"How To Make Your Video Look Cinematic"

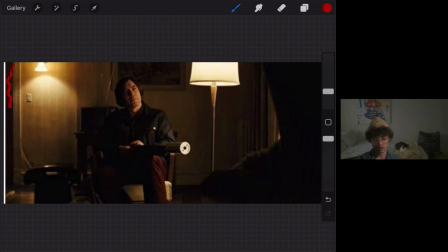So we have this tiny little bit of darkness right here to contrast this light and to really add it as one of those light areas. And then we move into darkness on this character's face right here.
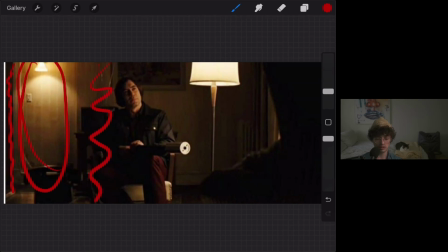So we have this area of dark right here. Then we have an area of light right there, kind of showing the character, revealing their face and adding a little depth and dimension to their body.
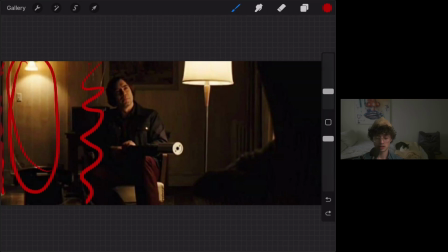And then when we look at it comparatively, this is light and then this is dark. This little area of light here contrasts the dark background. Then we have an actual light. Similar to how we have a light right there, we have a physical, practical light,
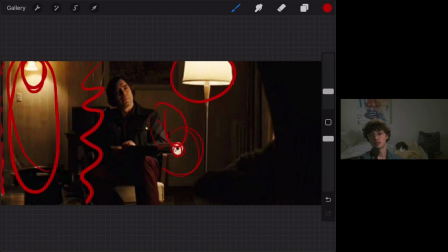which is a great way to not only add layers of light and dark, but it also gives an idea of, okay, this light on this character's face is coming from this light right here. Even if they have a huge light off to the side,
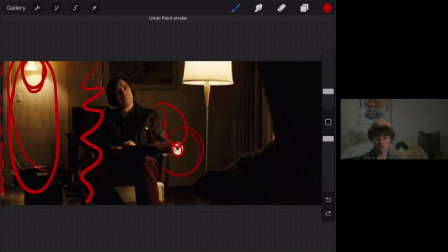kind of beaming light in to really light the character, kind of fools the mind and makes it a little more believable.
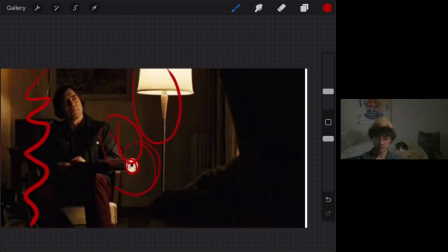Back to the layers, we have light here, and then we have dark right here.
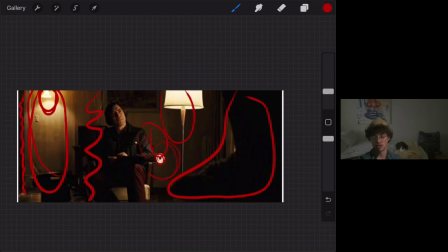And so that really gives a lot of dimension and depth to this otherwise fairly, small room. It's not like they're shooting in some huge tunnel like we were seeing in the Skyfall.
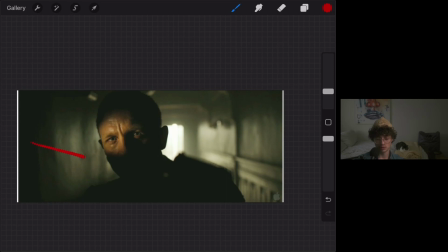I'll pull that up. In this Skyfall image, we have a lot more depth along the z-axis, but it's a lot tighter.
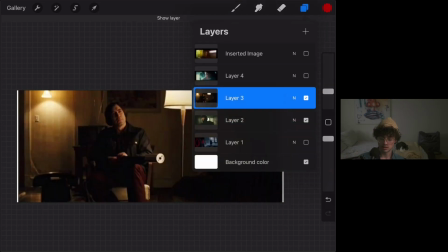And then in this No Country for Old Men, it's a bit wider,
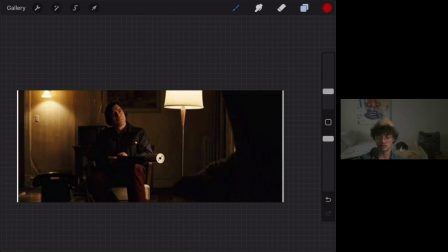but it's a lot less depth along the z-axis, yet we're still getting that layering in both. So it's using it vertically, using it horizontally, or using it along the z-axis. All right, that's going to finish up this video. I hope you were able to learn something about this idea of layering light and using it to kind of define the space around you and add more contrast and depth and dimension in order to convey a more cinematic look. If you liked the video, a like and subscribe would be much appreciated. If you want to check out other videos that I've done, otherwise, I hope you guys have a great day, and I will see you in the next video. Say bye, Luna. Say bye.